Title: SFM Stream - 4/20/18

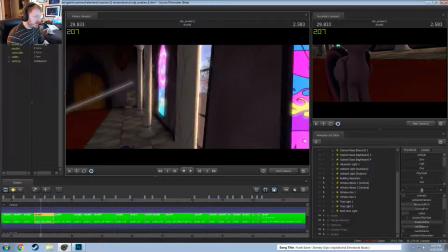(4:35)
These are just lights added to the columns because it wouldn't make sense having all the light coming through those windows without having that.
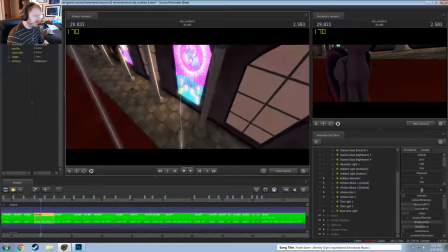(4:41)
So those are just within the visual camera range. Anything outside of that, I didn't care. So that's all that's for.
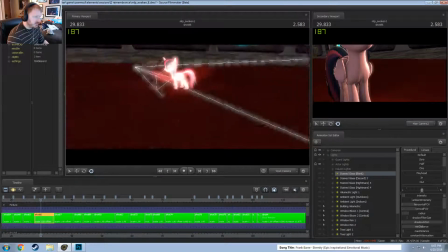(4:50)
The actor light, that's just for lighting actor. So this is just lighting Twilight to make it look legitimate.
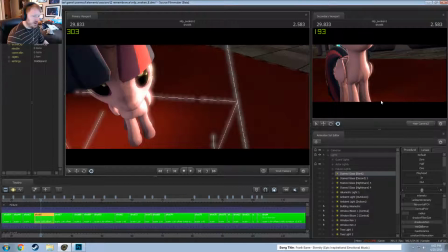(4:56)
But I had to make sure, like, when I was lighting it, to try not to hit the ground too much because I didn't want a brighter spot, at least where the camera could see.
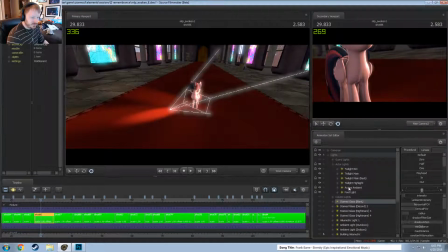(5:03)
So that's just Twilight's lights, and those are pretty standard to get that looking right. I just rim light turned out really good in this. Anyways, and then the guard lights. So these are just lights for the guards. Same thing.
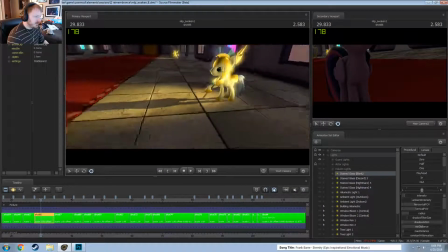(5:22)
This one I didn't care as much about the light come in.
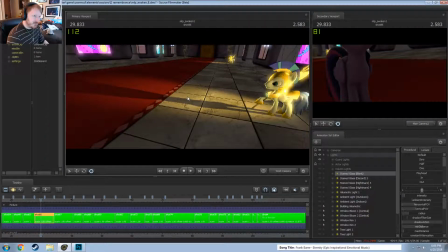(5:24)
How these cameras were done, I believe they didn't have shadows with the lights coming in, so I had to
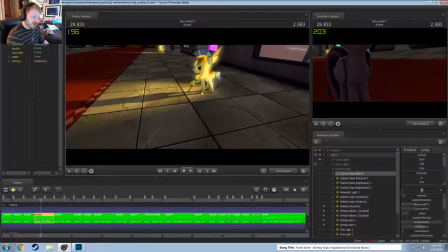(5:33)
utilize this and just at the edge to get the shadow, and it ended up working, so I went with it.
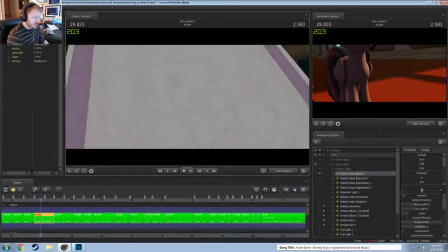(5:41)
Anyways, so I'm just gonna go down here because I can't remember what all these were exactly myself.
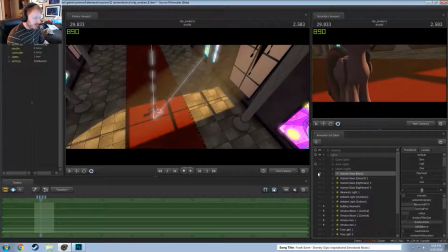(5:47)
So this one, I believe,
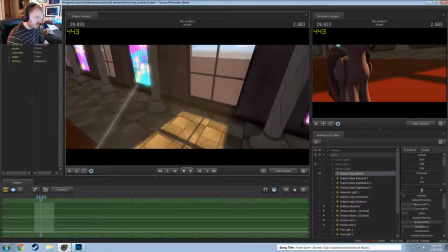(5:53)
because I did not like how this window's
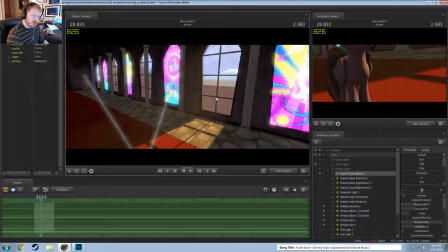(6:00)
shadows worked for like that distance.
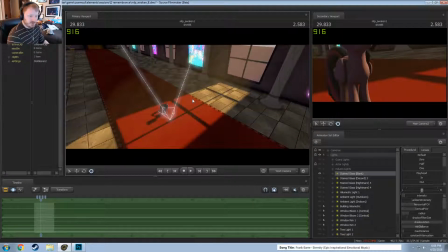(6:03)
I decided that I didn't want to use a shadow or a shadow light in the sense that you probably think it is,
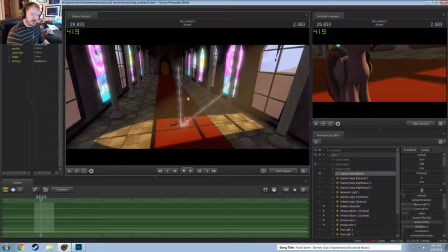(6:09)
because it looks like it's light just shining through the window there and causing the shadows coming through these the gradients here. That's not actually the case. The actual light itself,
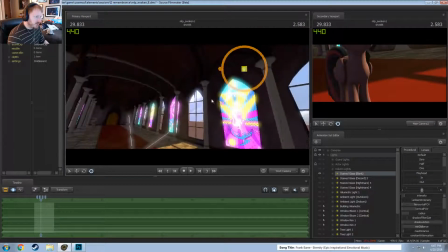(6:23)
here, I'll turn it,
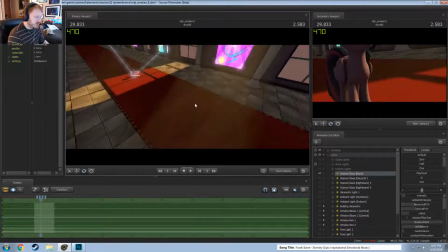(6:27)
is, oh, actually this one might be.
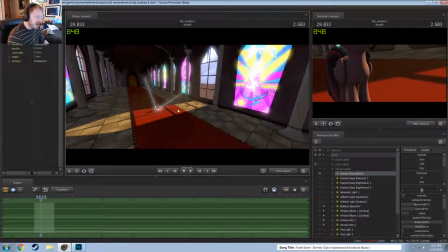(6:31)
I might have done it with that one, because some of these I actually have an actual texture of the shape of the window.
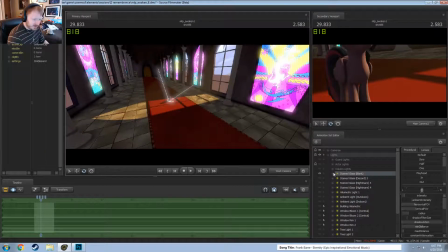(6:36)
But
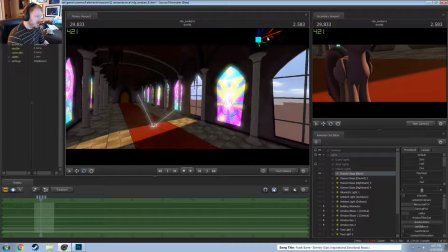(6:41)
this one, I guess, is a is the actual. Oh wait, no, there we go. Okay, so this one is the shape of the window.
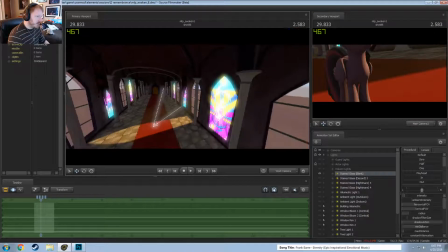(6:54)
It's just that the bars it goes through, I guess, are still shadowed.
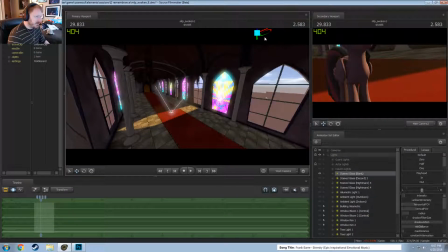(7:00)
But yeah, so you can actually see, so it's not actually shining through the window. This light itself is an actual shape of a window.
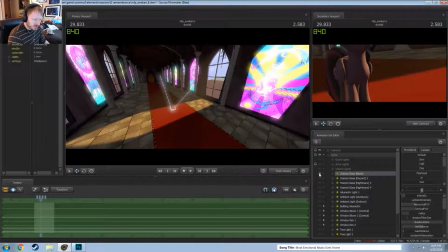(7:08)
But I guess when I had the positioning, I just positioned it in just the right way to ensure that it did cross those beams.
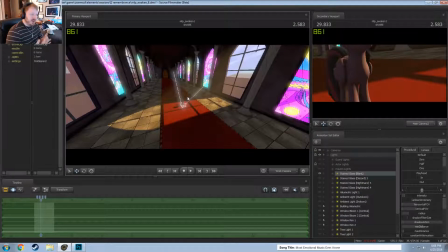(7:16)
But a lot of that was to make sure like that it only went through that one window and nothing else, because I had to make sure that the details and the shadows in the shot were super fine. Because if you look at some of these other ones,
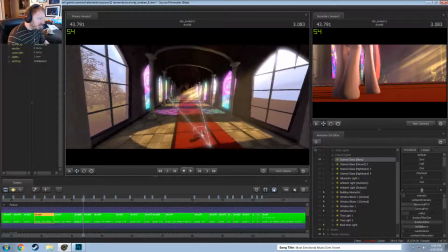(7:35)
this isn't going to be a good example. Yeah, so like if you look at the details for this one, it's really nice and fine.
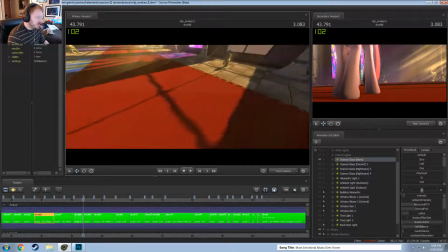(7:42)
But if you look at the details for this, that's what you get. And I didn't want this in the shot.
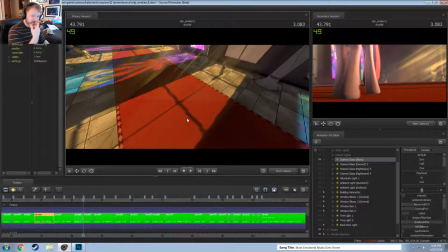(7:49)
I wanted it in a. The video took a little bit. That depends on what you're talking about.
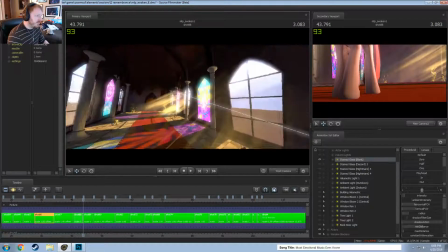(7:55)
The video took a while, a long while. The map took about 2 months of pretty consistent work.
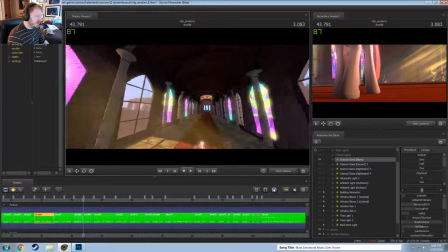(8:01)
So a lot of these, I had to import all these textures. I had to build these ones from scratch, and then they were
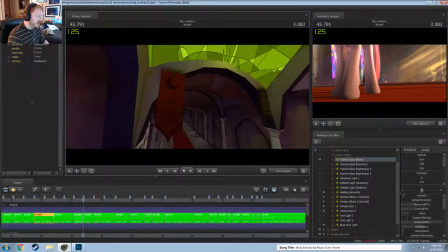(8:06)
never used. I had to custom build these flags and put them on models, and that didn't.
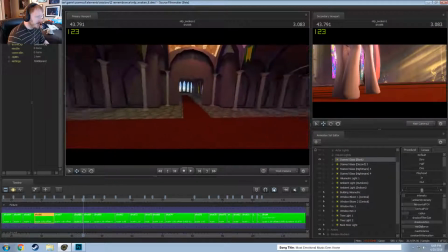(8:10)
Then I never even really used those. These two always just copy paste, so those were easy.
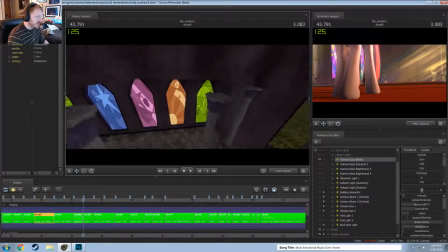(8:17)
Designing this is the part that frustrated me the most and took forever, and I just said, screw it, I just leave it unfinished and I'll just put it with the camera to make sure I never see
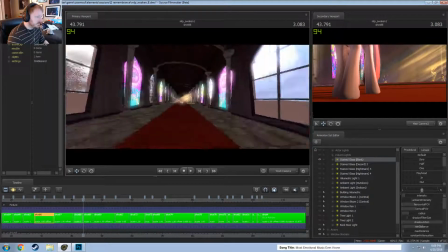(8:25)
it. So whatever. But no, the map took a while, but it was the frustrating part.
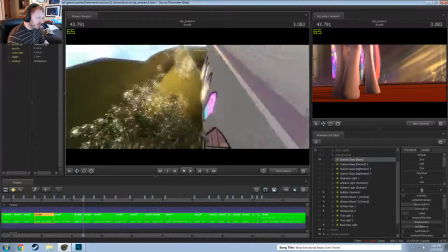(8:31)
The outside is super simple. It's just some trees.
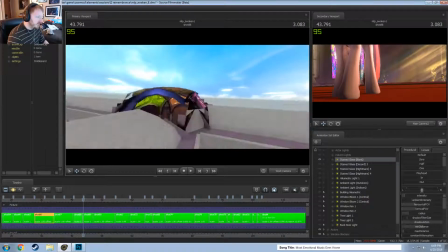(8:36)
I don't even care about this. Who cared?